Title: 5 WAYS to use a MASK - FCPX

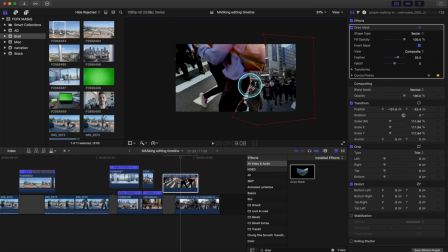(4:16)
Right click. Hit smooth. If you're at an area where you don't want such a rigid line, you can have a more curved keyframe line. But again, frame by frame, we're just adjusting all of the control points so that it looks natural.
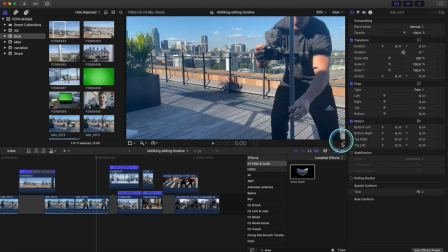(4:30)
Okay, let's see what the final product looks like.
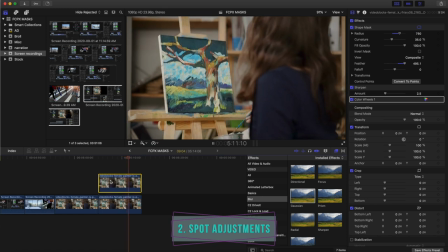(4:38)
Mask number two, spot adjustments. This is a very simple mask where we're going to copy and paste the same clip twice,
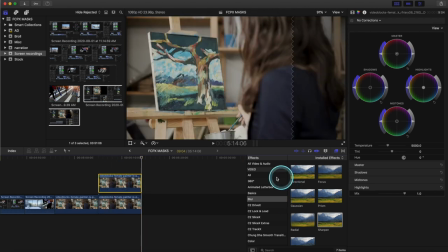(4:45)
drag it on top of each other and on the top one we're going to type in shape mask and drag that effect on top of our top clip.
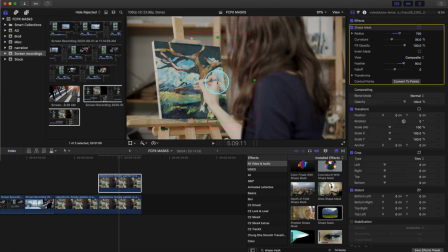(4:55)
So if we click the little film strip here you'll see here's the shape mask. I'm just going to adjust that down to right over top of our canvas for this particular shot. Drag out the feather nice and wide and we're basically masking to the exact same clip on the bottom.
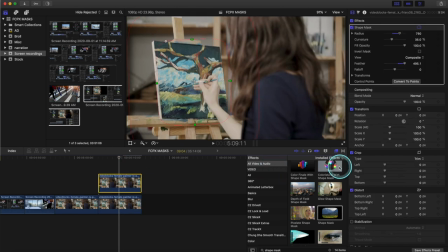(5:10)
So if we hit V it'll eliminate that bottom clip if we can see what we're looking at. So I want to sharpen the actual painting.
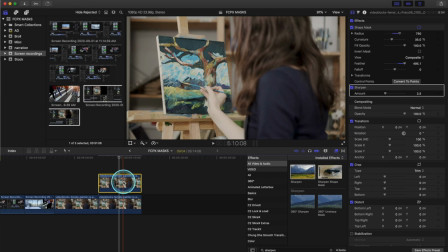(5:17)
So I'm going to click effects, type in sharpen, select it on our top clip, and here's what the effect does. It basically contrasts the mid-tones. So if I blast it way up, it kind of looks bad, but if I use just a little bit, the default I like, 2.5, click here on the color palette, add some saturation to the master,
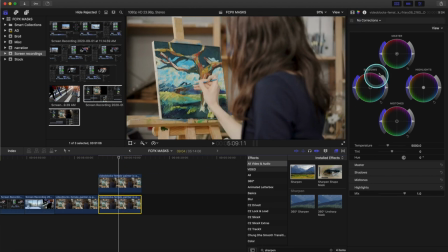(5:34)
and on the bottom clip, I want to bring the shadows down.
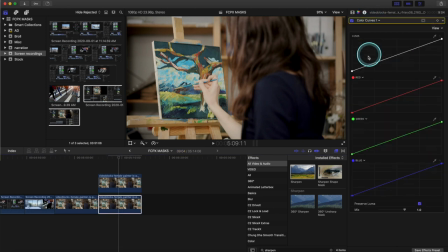(5:40)
Also, let's select the color curves and just fade that a little bit by bringing our curve up. And that's really now drawing our eye towards the painting. I also want to add a bit more blur effect. So if we just clear that selection and grab the Gaussian blur, drop it on the bottom.
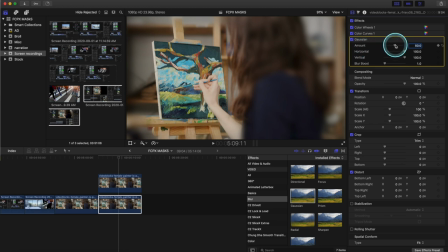(5:58)
The default setting is too intense, so let's hit the film strip and just bring the amount of the blur quite down.
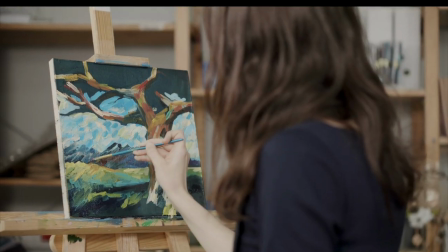(6:04)
So it's just very subtle. And as there we go, we toggle the effect on and off, and you can see it's really drawing your eye towards the painting.
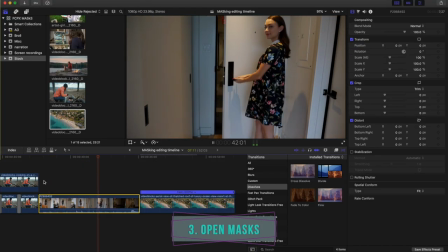(6:11)
Mask number three. This is an open mask. So we want to open something up like a book or a door, and we reveal a new clip underneath it.
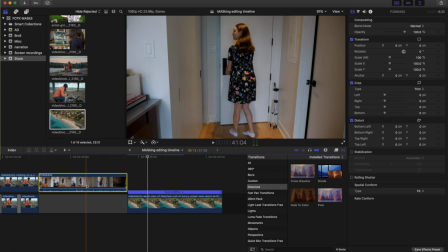(6:18)
So same thing applies. Hit P, drag the clip above the timeline, find out where we want to begin our mask.
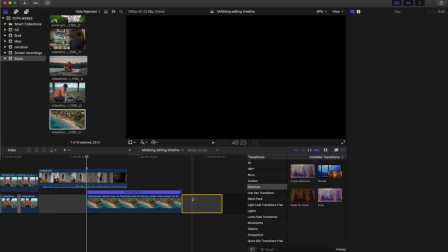(6:23)
Hit M to hit a marker, drag that clip underneath to that exact spot, and this is the clip we want to reveal to.
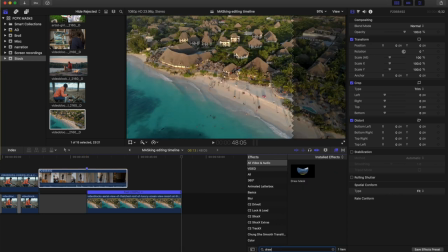(6:30)
So let's begin our mask. So as usual, we drag the draw mask clip on the top clip.
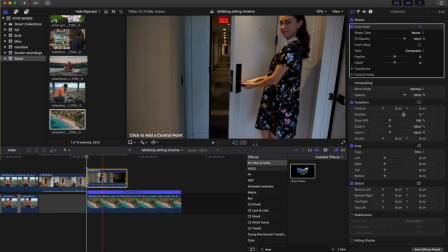(6:36)
And sometimes I like to do a hard cut right in the clip there, since we're beginning the mask right on the clip and not off to the side.
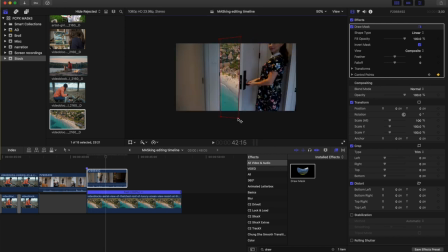(6:44)
But everything else is the same as usual. We just invert our mask, hit the control point screen frame, and then frame by frame, we just keep aligning it with the edge.
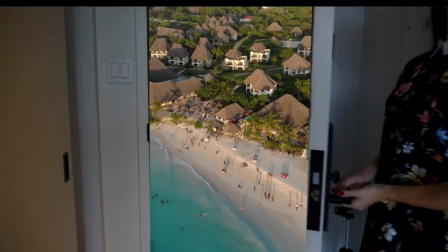(6:52)
You'll notice it looks a bit wonky because I was skipping frames and I wasn't going frame by frame.
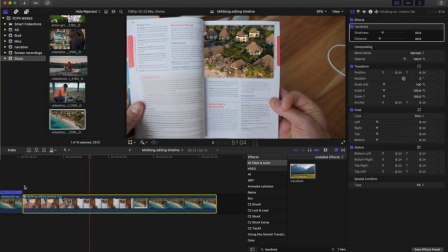(6:56)
Let's do this again here with a book. and we're going to push through the book into the under clip.
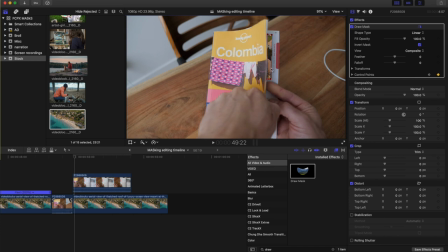(7:02)
So as per usual, we select our control points, invert the mask, hit the control points keyframe, go frame by frame adjusting.
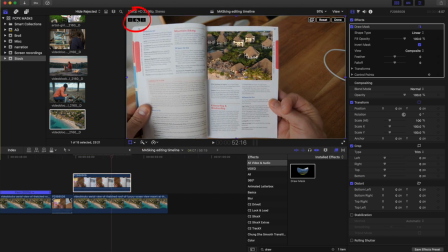(7:09)
Now to push through, we hit the top clip, hit the transform button, select that keyframe, and then go to the last frame.
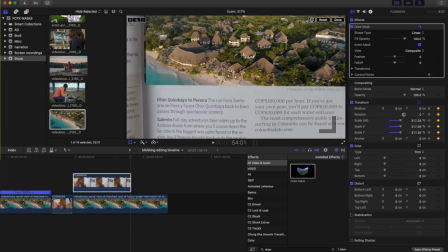(7:18)
Here we scale the clip all the ways to make the book disappear. Now we're gonna have to make our canvas size smaller in order to make the book fully disappear.
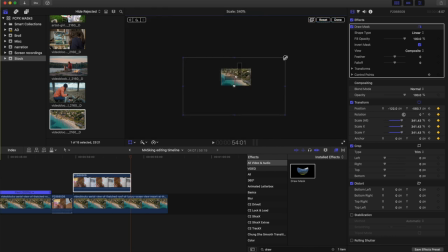(7:26)
So let's adjust our view and then make it all the way off the screen. And then one final effect to make it look more authentic.
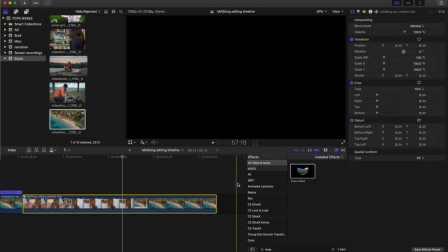(7:33)
Select all the clips, new compound clip, and then add a handheld effect on top of that compound clip.
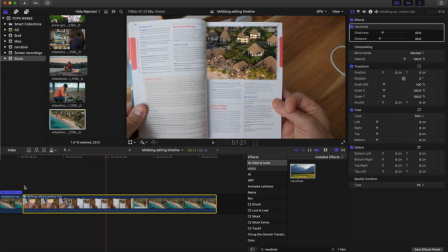(7:40)
And here we go. It actually looks like we're reading the book and then we push through to our scene.
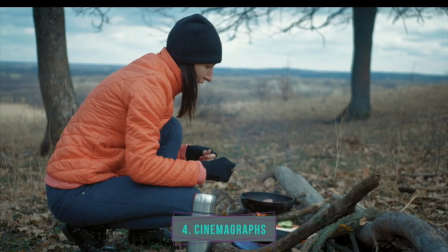(7:45)
Next up we have cinemagraphs. Cinemagraphs are a magical hybrid of photo and video.
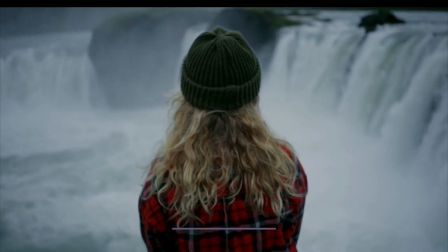(7:51)
They contain a subtle motion that plays in a short never-ending loop. So this effect really works best with tripod shots.
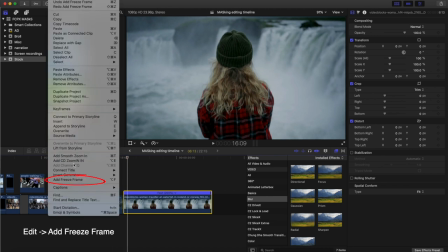(7:57)
So once we've found the clip we want to use, find the section we want to freeze, go edit, add freeze frame, there's a section,
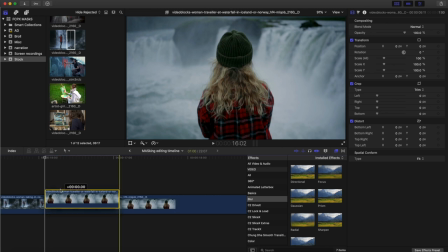(8:03)
delete that initial clip, pull that freeze frame on top of the original clip, lengthen that to match the clip underneath, and then now we are going to add our mask.
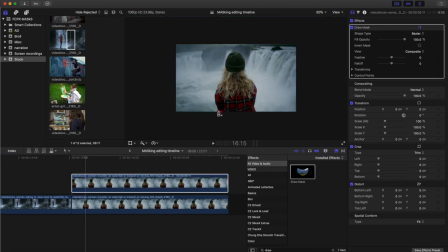(8:14)
So just the usual masking procedure here, except for it's only one frame since it's a freeze frame, so there's no movement involved.